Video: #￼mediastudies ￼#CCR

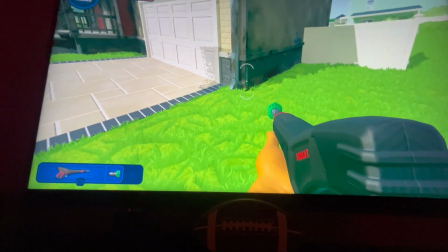8:11 I'd make my own stuff, and I would just have a good time with it.
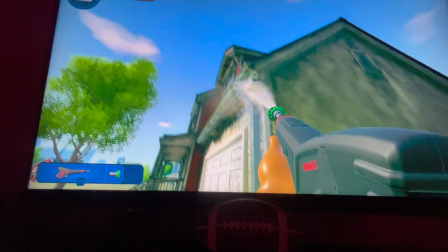8:16 This film was truly about the growing of me, because I filmed half of it towards the for the semester,
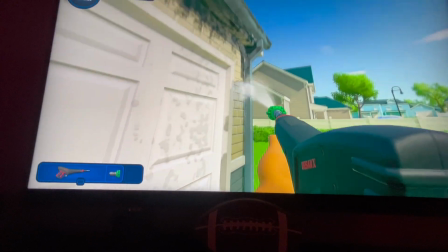8:23 and I filmed the rest because I used my semester film as it. This film is me.
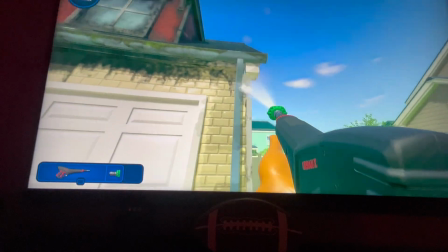8:28 This film is how I adapted, how much I truly love the horror genre,
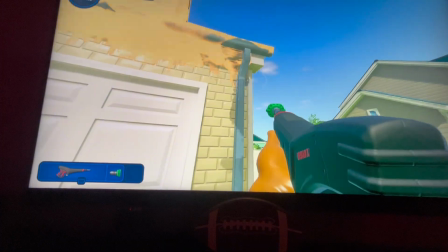8:32 and how much the horror genre has changed, and I wanted to bring it back to its roots, and I love this.
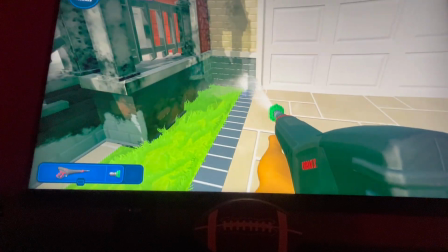8:39 So I hope you really enjoyed me in this year.
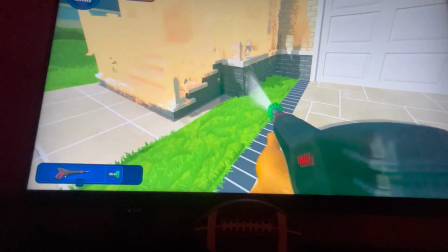8:50 I really enjoyed filming this, and I can't wait to show you more of my wonderful work.
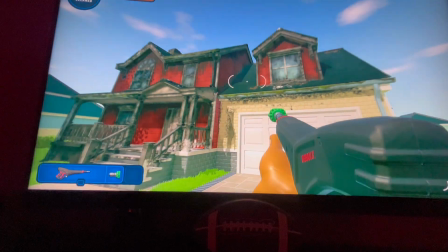8:56 So I'm gonna go back to playing my game. I'm gonna finish the house, and see you.
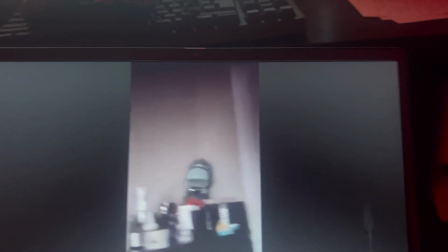9:04 So here's question 4 of my creative critical reflection,
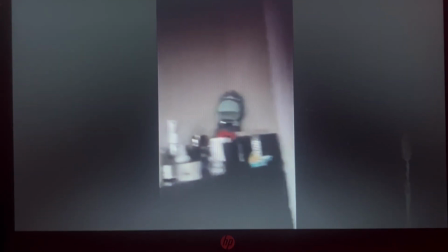9:08 and this is all like technology I use, software and everything.
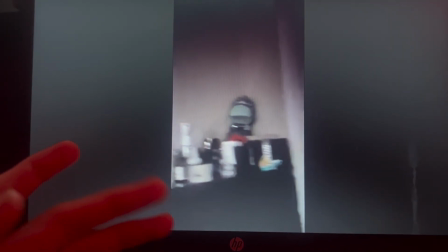9:13 We're gonna watch the film, and I will be telling you about it and the things I did for it. So let's start.
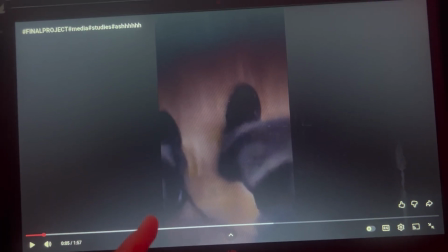9:22 So let me pause it right here. So to start it right here, the reason it wasn't landscape and it was in portrait,
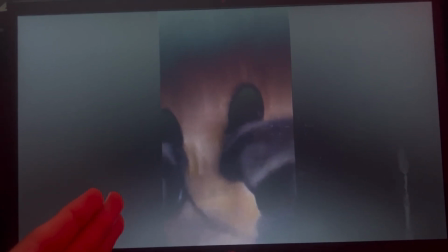9:30 because I was trying to go for like a first person kind of point of view, like it was like through my eyes.
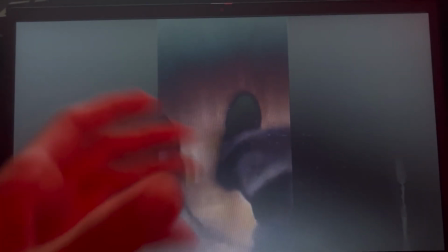9:35 It was almost like a GoPro strapped to my chest, which it was,
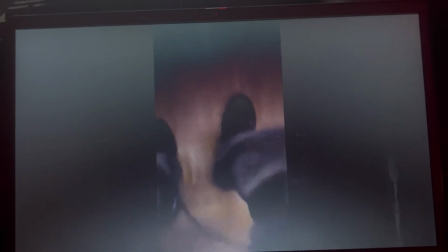9:39 because I used a tank top and everything to hold it onto my chest and look at it, which was
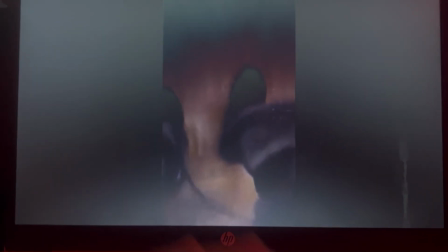9:48 not, I probably should have done it in landscape, but it didn't look as well in my personal opinion.
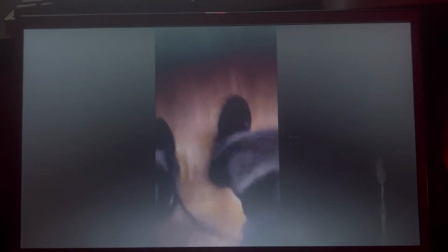9:53 I think it looks better like this, and you get more of like a feeling for it.
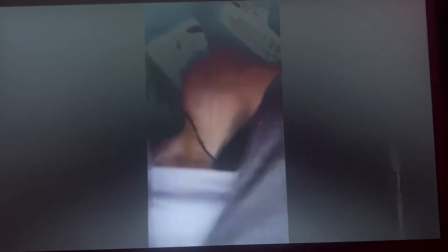9:59 just some noise. I'm gonna add some music to this when I post my final.
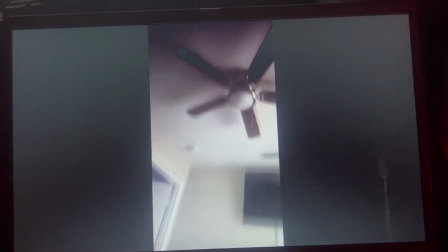10:04 This is just me laying down.
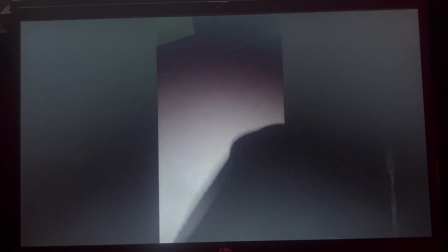10:09 I'm about to pull the blanket over. It's like a first person.
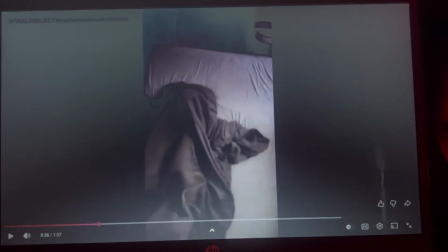10:16 Okay, and I've been told by multiple people that they love this shot of it. It's like, yeah, I had to put my phone onto my fan,
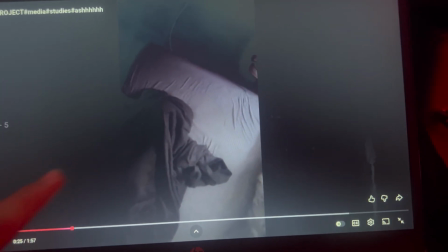10:24 and for that shot, put my phone onto my fan and I let it spin, and I didn't tape it down or anything,
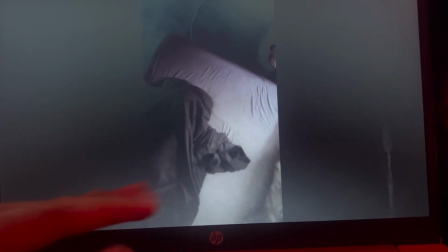10:30 so I was really scared it was gonna fall. And it was because I'm so limited in my, like, what I could use.
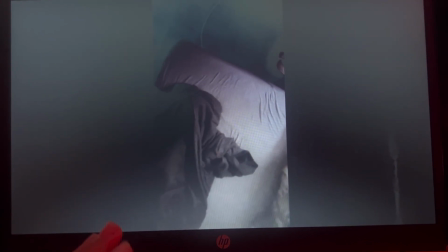10:38 Like, I didn't have a tripod or pretty much anything. Like, it was really bad. But this shot is really amazing.
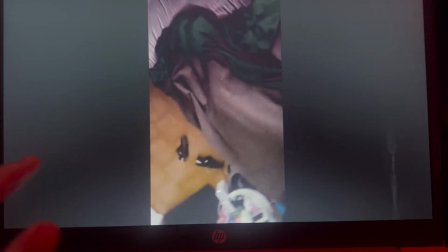10:43 I really like it too. I'm gonna add some music on this part.
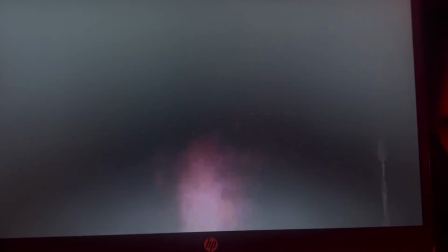10:48 And this is where I'm waking up. This is supposed to be from the point of view of my front-facing camera on my phone.
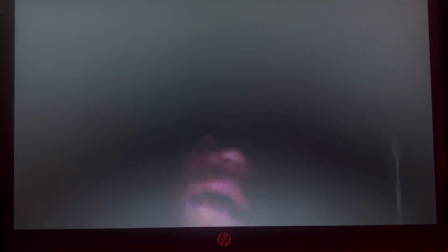10:53 So it's like from the front. And it's like showing, like,
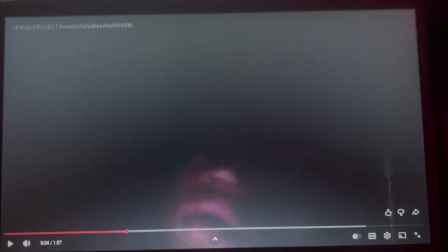11:00 it's from off my phone because I just looked at what time it was, and I'm disoriented and wondering.
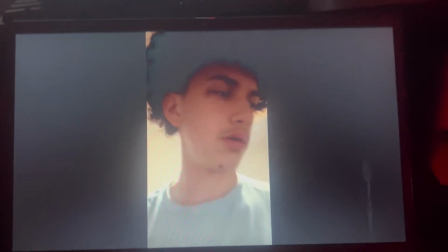11:06 So I'm turning on the light right here. And then this is where I open the door.
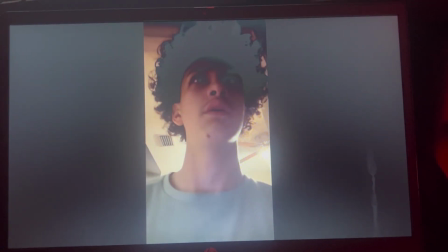11:13 I'm like, who closed my door? And it's part of the film. It's like wondering who closed my door.
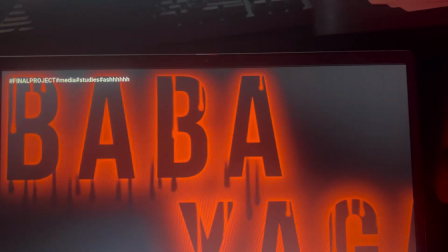11:19 And then what is that? I look at the camera and then I fall backwards, hit my head. And this is my title screen, Baba Yaga.
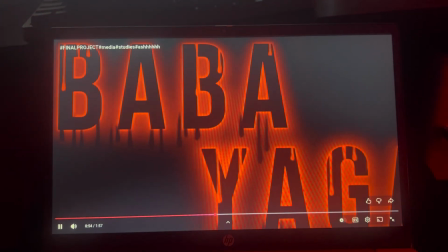11:26 Where it's the midpoint of the film. And it's when it cuts to like the next like big section.
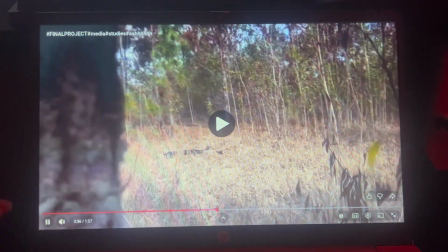11:30 This is in the woods. Like my friend will hold this. And I want them to do the slow walk up.
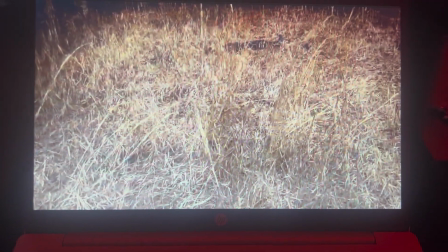11:41 And I didn't add any, like, I edited this all in CapCut, and I didn't really know how to use it as well, so I didn't add, like, really any sounds, so she had to walk,
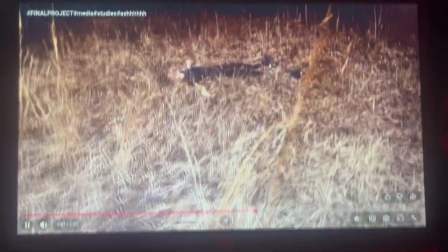11:50 like, really loud. I was making sure so we could hear these crunches, make sure it was perfect.
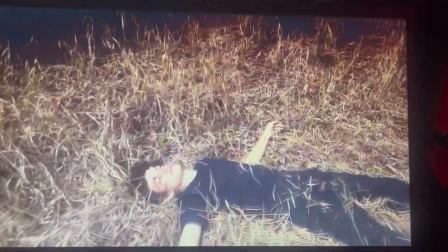11:55 And here's me in the middle of the film, and she had to go, I wanted her to go down on the eyes, which was really nice, and
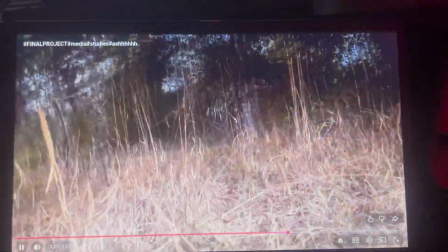12:04 as the eyes open, and then it's like disoriented. You look back, you look forth, and your eyes like, wait, and then they're gone, and I like that a lot.